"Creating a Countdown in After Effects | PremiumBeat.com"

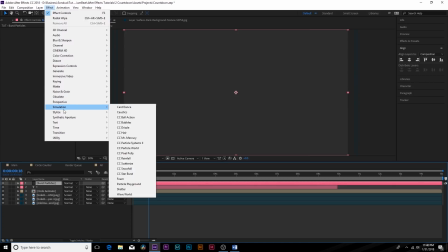500s
Go to Effect, Simulation, CC, Particle World.
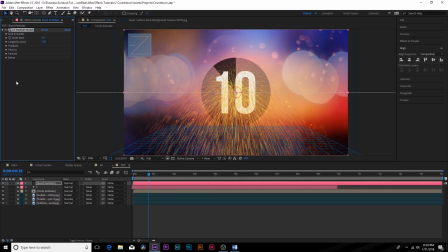505s
Okay, so this is going to be very easy. If you don't know anything about particle systems here and you're overwhelmed, don't worry. This is a lot of fun, easy to do. So what we're going to do is we're going to go into the physics and we're going to go to the gravity property, and you can see all the particles are falling down because the gravity is making that happen.
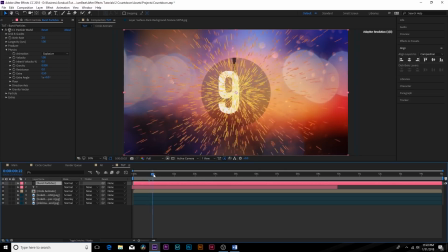520s
So click on gravity, set it to zero. All right, so now all the particles are shooting out from the center, and that's exactly what we want. So I want to animate the particles so only emit after each number has been transitioned on.
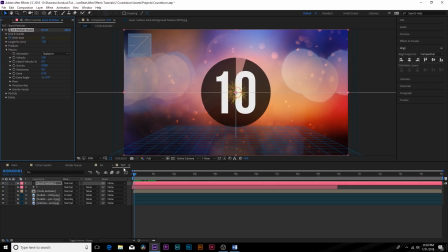535s
So let's come here to the first frame of the timeline, add a keyframe for the birth rate, move forward by one frame and set it down to zero. So now we scrub through this, we'll get just a few particles that burst out here to start the animation.
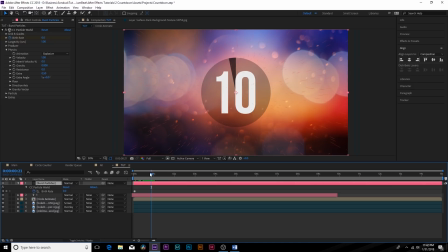550s
So then hit U on your keyboard to bring up the keyframes here, and right before it goes to 9 or your next number, add a keyframe for it. And then move forward by one frame and set their birth rate back up to 2 or even more.
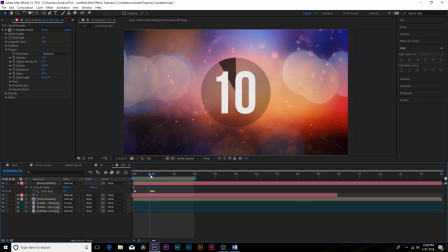564s
And then move forward by one more frame and set it back down to 0. So very simply, it will just burst on with new particles at every animated point.
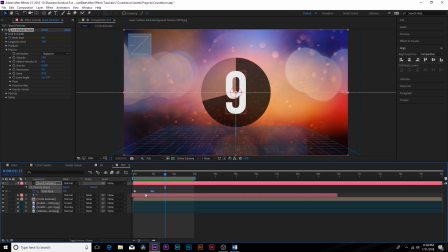573s
And all you have to do from here is just copy them and go back to a second, move back one frame, paste it in there, go to 3 seconds, move back one frame, paste it in there, and just repeat this process. And actually, you can copy all of them now and save some time.
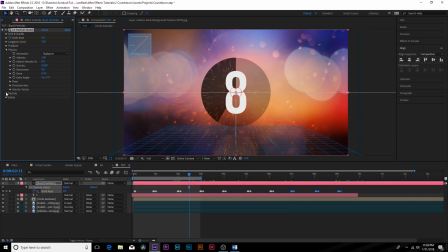590s
All right, awesome. And if you want to play with the particles you can go into the particle layer and you can set it to any other object in here. So like you can do a motion square. I really like that one. You might want to actually add more particles into that, and you can do that by increasing the birth rate.
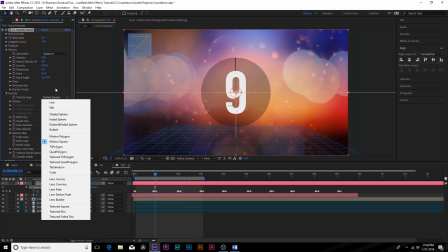605s
So you might want to really determine your birth rate before you paste all the keyframes, and or you can even do what I like, and you can add a cube, and I think that's really interesting.
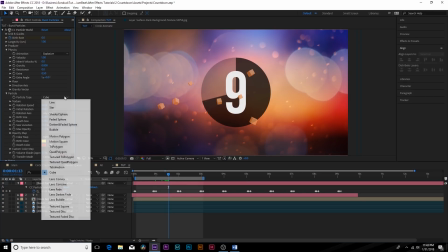613s
Click off that, you know, that's really cool. But I'm gonna keep it at line because I really liked, you know, the kind of the sparks.
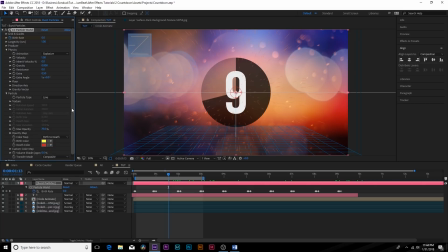619s
Or you can change the color of it by changing the birth and death color, but I really like where the settings are at now, and I'm not complaining about it. But go ahead and add some more particles in here, and we'll also add those cubes like I talked about.
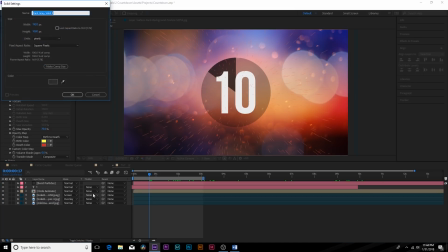630s
So come in here, add another solid, and we'll call this one cube particle.
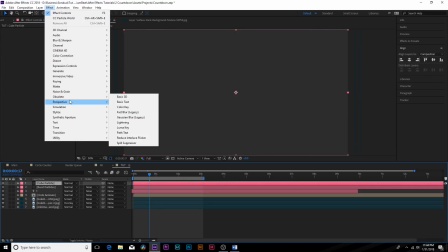637s
Go to effect, simulation, particle world.
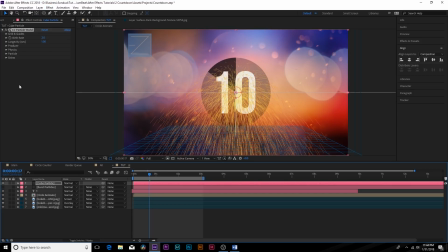641s
All right, so we'll hide the original particle so we don't get overwhelmed here. And the first things first, I'm gonna set the particle type to a cube.
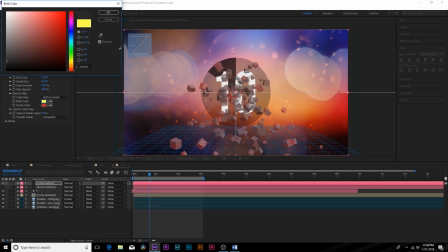649s
Boom, there's our cube. We can change the color a little bit. Maybe I'll select the eyedropper tool and we'll select some of these background colors for the birth and death color. So maybe we'll do like a nice blue. I'm not really getting that deep rich color I was hoping for.
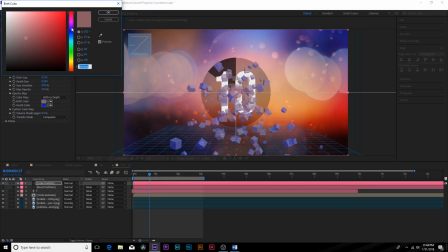664s
Hold on. Yeah, that should be fine. I'll do like a birth color of orange or something. All right.
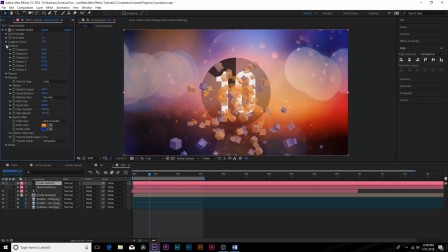671s
Okay, that's fine. I'm not going to try too hard at this. So let's go into the producer layer at the top, and let's set the radius X to be all the way across, increase the radius Y, and also maybe a little bit of the radius Z. And this will give us some particles here. And we'll come here to the position Y, and we'll position this above pretty much our entire scene.
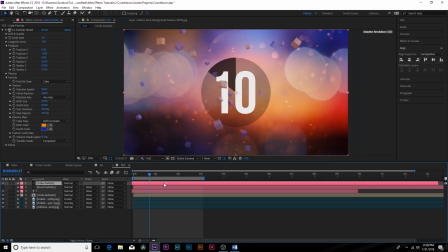689s
And then what we'll need to do is move our layer forward in time, so it'll be as if particles are already flying down. And then we'll come here to the physics, and we'll set the gravity to, I don't know,
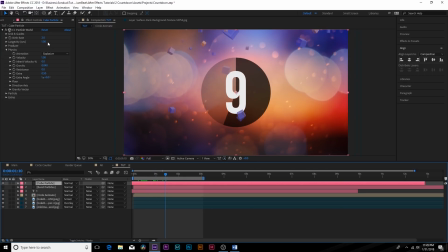706s
0.04, falling down nice and slow, and increase the longevity so they'll stay up a little bit longer, they won't die right away. And we'll keep it at about like 4. That should be fine. And looks good. And let's go ahead and put this cube layer underneath our first bokeh layer, so we'll continue to add some more depth in here.
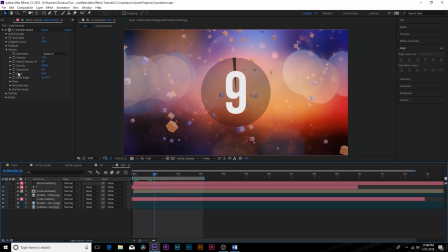724s
Or if you really want, you could keep it on top of everything. It's really your choice what you want to do with that composite. I'm pretty much happy with this animation, but I want to top it off with one more wiggle effect. And I want to wiggle the entire screen here, so it's not just static. So let's go to layer, new, null object.